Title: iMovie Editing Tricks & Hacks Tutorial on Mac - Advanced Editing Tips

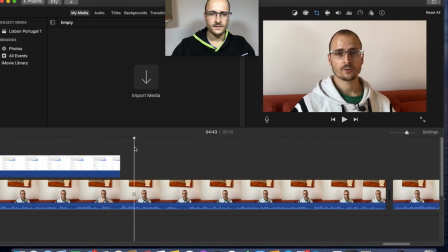496s So if you're looking to mingle and...
So I want to have this from this starting point, right, until about here.
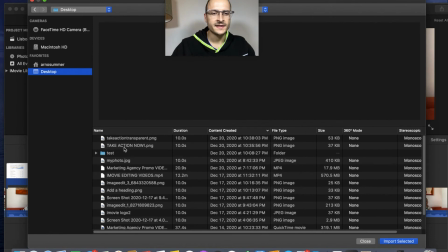504s
So I just click on import, I'm going to select it now, take action, transparent, and we have it here.
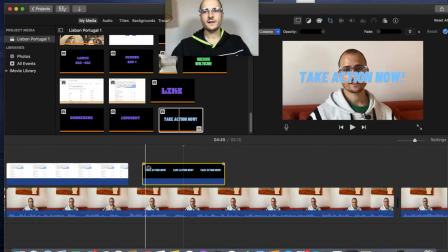510s
You can see it's been uploaded. Now, if we put this in here, you can see it's been injected into our timeline. It's in our timeline right now. But the problem is it's not the sender. It's not really where we want to have it. We want to have it wherever we want.
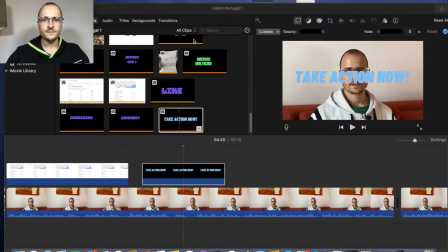526s
So the first thing you got to do is you got to go to, so you click on it, right?
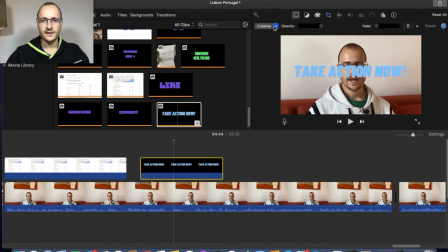533s
So it's selected in the timeline. You click on it and it's very important that you set it to picture in picture. And now you can move it around, you see. So what I want now, what you want is we want to have it
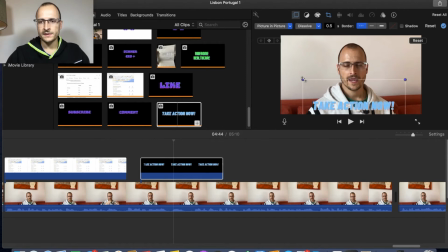549s
centered at the bottom, maybe like this. Maybe make it a little bit bigger so it pops more.
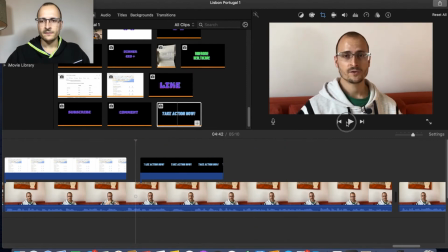557s
This looks pretty good. What do you think? And if we play it now, looking to mingle and, you know, just, you see now it's set to maybe like 5 to 8 seconds and it stretches, so it expands.
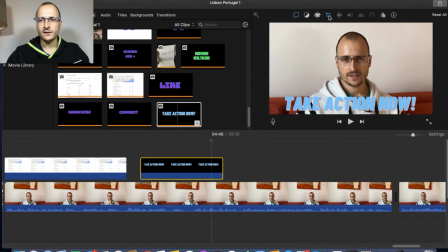573s
Maybe that's not what we want. So if you don't want that effect, you can click on this here, selected for the Ken Burns effect.
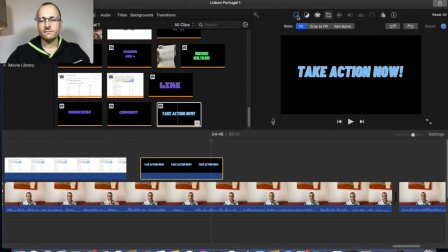582s
But let's say we just want to have it fit regularly. If we play it now.
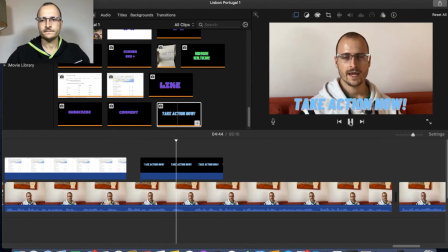587s To mingle and, you know, just like start partnerships. Now we have a basic
title, not a basic, we have a customized title,
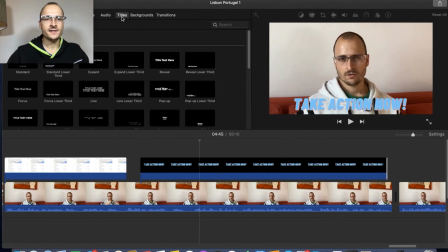598s
and it looks a lot better than anything we could do here, you know, which can't really be customized.
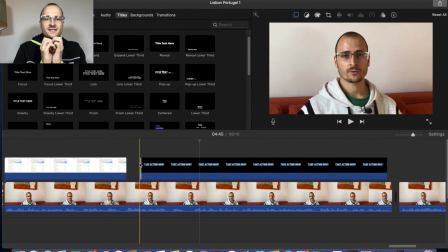606s
But if you want to like make it stand out even more because you want to draw more attention, right? Let's say you want this to like blink. Okay, you want the title to blink. How do you do that? And I personally have figured this out myself, and I'm pretty proud that I did.
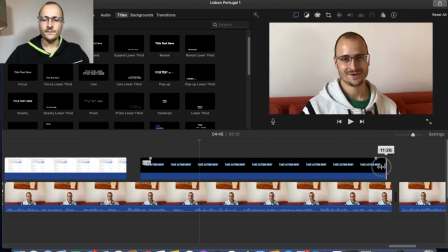622s
And it's not that difficult. So if you want to blink it, right, you just shorten it here. So you move it. You find the end of the title and you move it to the left. And now what you're going to do is you're going to select it.
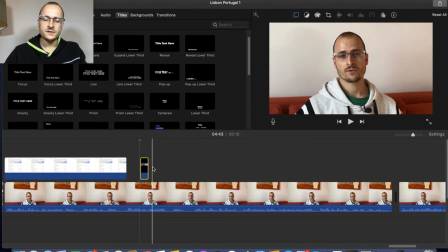638s
You're going to click Command C to copy, and you just have a little bit of space here in between, and then you paste it again.
You're looking to mingle.
You see how it blinks nicely now?
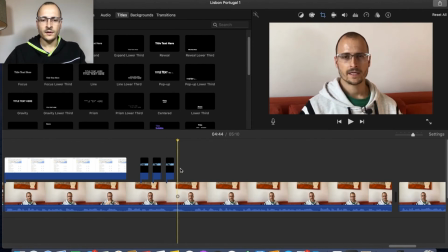652s
And if you want to have it do that for a longer period of time, you're just gonna put it like this for the whole period, right? For the whole length, whole duration, whatever you want to call it.
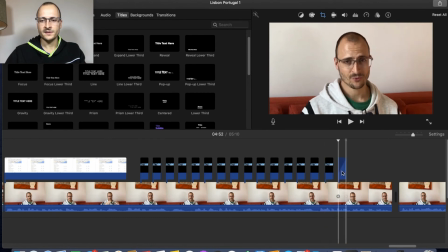670s
And just copy paste, copy paste, copy paste. Now we're gonna click on play again.
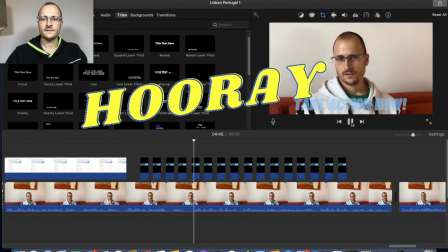677s You're looking to mingle and, you know, just like start partnerships with like-minded.
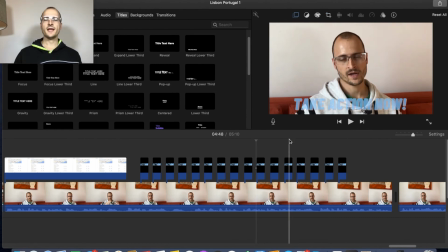683s
Now the good part about this is, yeah, if you just have it like centered and you have it customized, it also looks nice. But from the testing that I have done, if you have the title like this, like you just have very short versions and you have space in between, right?
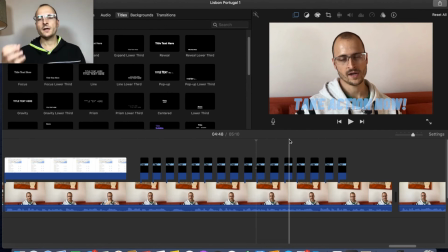701s
So it just pops a lot more and you're gonna focus on it more, like it gets your attention a lot more. And that's why it also increases the retention rate on your YouTube videos. And if you wanna do it even better, you can also add an audio clip.
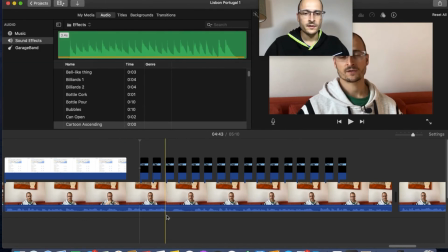717s
There's free audio available here. And if you wanna add the cartoon, this one for instance, I'm gonna reduce the volume some because I know this is gonna be pretty loud right now.
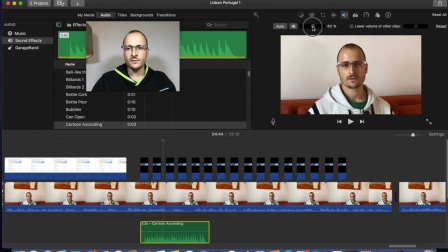731s
And I don't want it to be too overwhelmingly loud. So it's like 22% maybe.
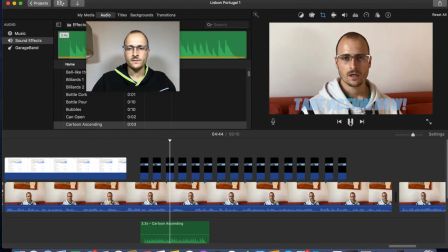737s You're looking to mingle and, you know, just like start.